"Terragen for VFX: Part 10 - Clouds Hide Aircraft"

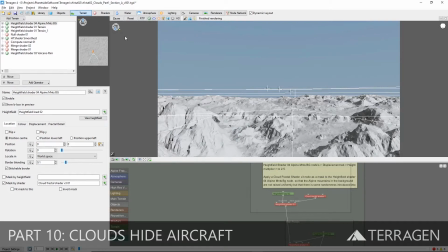10s
Hi, everyone. In the next few videos, we'll explore how we approach the sky and clouds created for the shot using Terragen's atmosphere features.
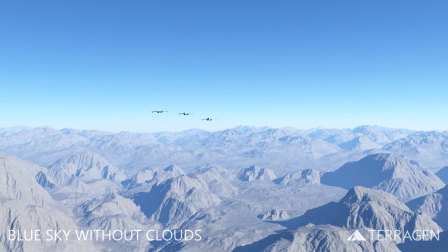18s
We'll begin by sharing a technique to break up the perfect blue sky gradient that can be used in almost any sky situation. Adding a very subtle two-dimensional cloud layer to the atmosphere can introduce some randomness and create visual interest in our project.
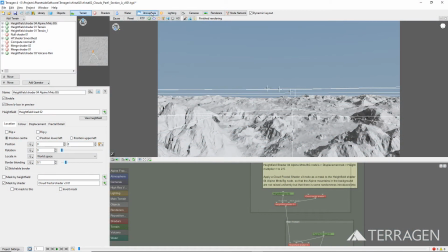33s
Click on the Atmosphere button on the top toolbar to access the node list and the atmosphere layout.
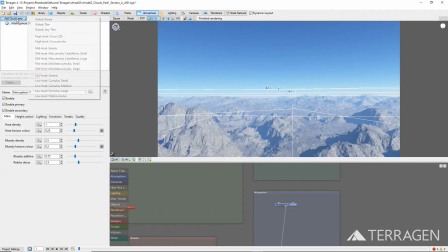39s
Then click on the Add Cloud Layer button and select High Level Cirrus 2D to add the cloud layer to the project. Rename the cloud layer to something descriptive like Cirrus Breakup Sky.
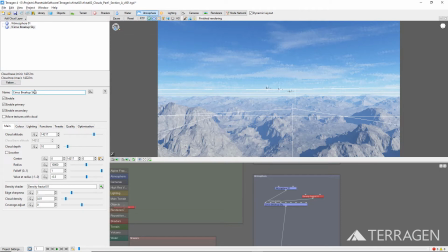53s
Already you can see the cloud formation in the 3D preview, and we can enhance the view by enabling the ray trace preview mode by clicking on the RTP button. You can change the appearance of the clouds by clicking on the Pattern button at the bottom of the node list.
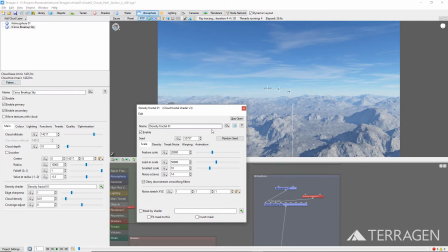68s
On the settings window that appears, click the Random Seed button and watch how the cloud formations update as the cloud pattern changes. Now that we've found a cloud pattern we're happy with, we'll reduce the cloud's opacity until it's almost invisible.
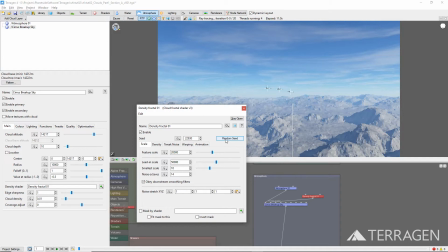83s
This will be just enough to break up the perfect blue sky gradient. Close the setting window,
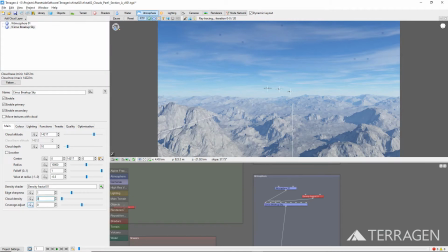90s
and then reduce the cloud density value under the main tab to about 0.004 until there is just a hint of clouds in the sky.
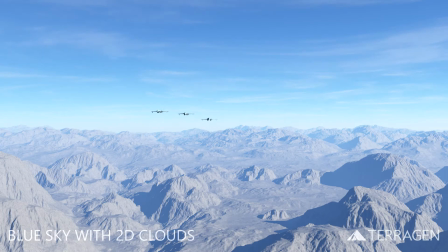99s
As you can see from these renders, adding the two-dimensional cloud layer is a good way to start creating a more naturalistic and interesting environment.
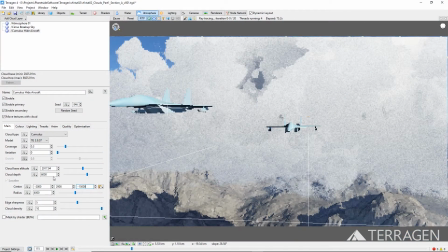107s
For the remainder of this video, we'll focus on the dense cloud cover at the beginning of our shot, which will hide the aircraft and the terrain below.
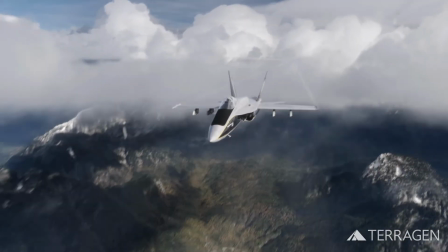116s
Our first consideration was to determine the point at which the aircraft would break through the cloud cover, and we glimpsed the terrain beneath them for the first time.
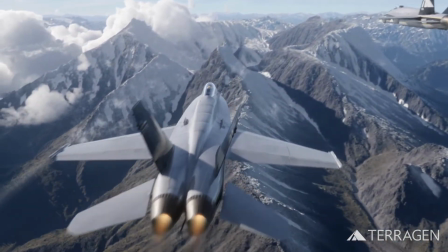124s
For this, we chose the frame 115.
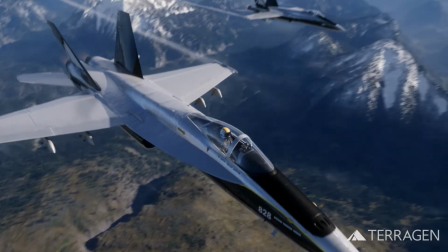129s
Next, we decided that the best approach would be to use multiple cloud layers, and not to try to do everything with just one cloud layer.
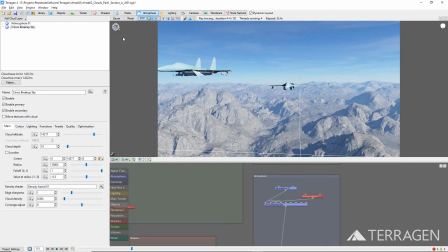138s
We started by adding one of Terragen's Easy Cloud presets found under the Add Cloud Layer button. Choose the low-level Cumulus Large preset, and rename it to something descriptive like Cumulus Hide Aircraft. The new cloud layer appears in the 3D preview.
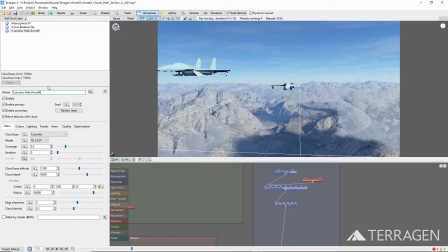155s
We want the cloud layer's altitude to be similar to that of the camera and aircraft, which is about 10,000 feet, or 3,000 meters. We can do that by increasing the cloud base altitude under the main tab.
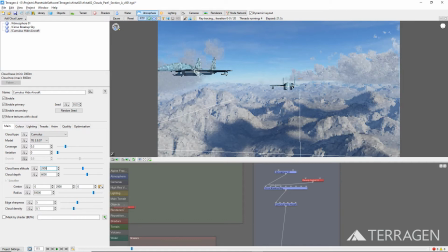168s
You may have to experiment a bit to find the right value, because each cloud layer has its own unique pattern, which can be changed by clicking on the Random Seed button.
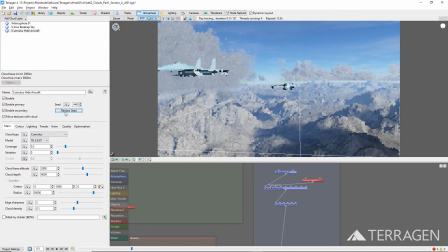176s
For our shot, the right altitude was when the cloud layer was slightly above and below our point of view on frame 115.
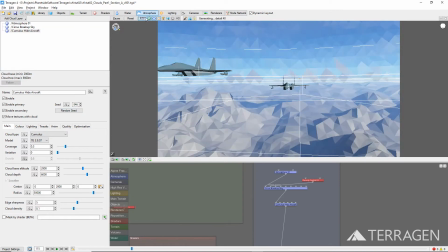185s
Next, we need to set the size and position of the cloud layer so that its edge is clearly visible as the three aircraft emerge. To do that, we'll make sure we're on frame 115 of the animation. Then go to a top view of the project,
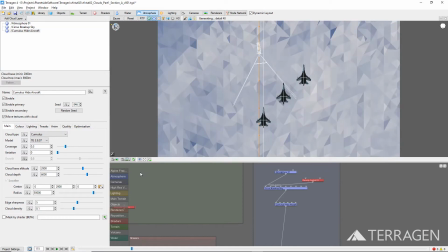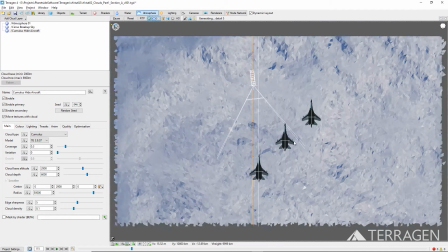207s
and zoom out a bit.
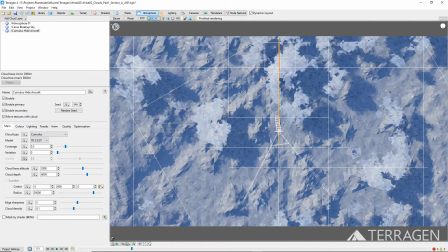213s
The size or radius of a cloud layer is shown by the dotted circle around the center of the cloud. Reduce the radius value to about 4,000 meters.
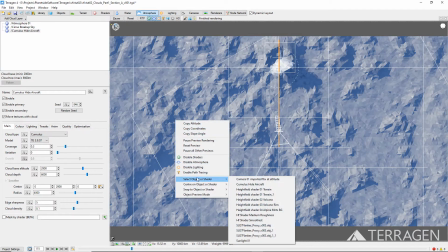222s
Select the cloud layer by right-clicking in the 3D preview and choosing it from the list of items under the Select Object or Shader option.
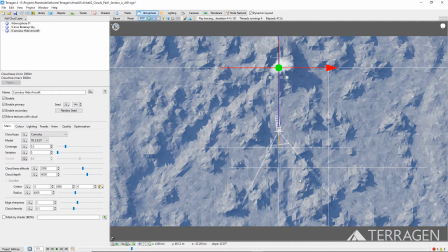230s
Enable the Ray Trace preview mode by clicking on the RTP button at the top of the 3D preview. Sometimes the cloud cover is difficult to distinguish from the terrain, so to better see the cloud pattern within the radius, we can temporarily increase the cloud density setting to a very high value, like 10.
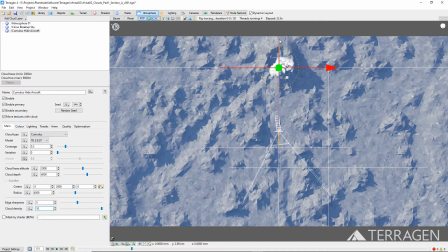248s
Now we can drag the cloud layer into position by hovering over the red or blue axis handles until one is highlighted, then left-clicking it and dragging it until the cloud edge is close to the approximate position of the aircraft.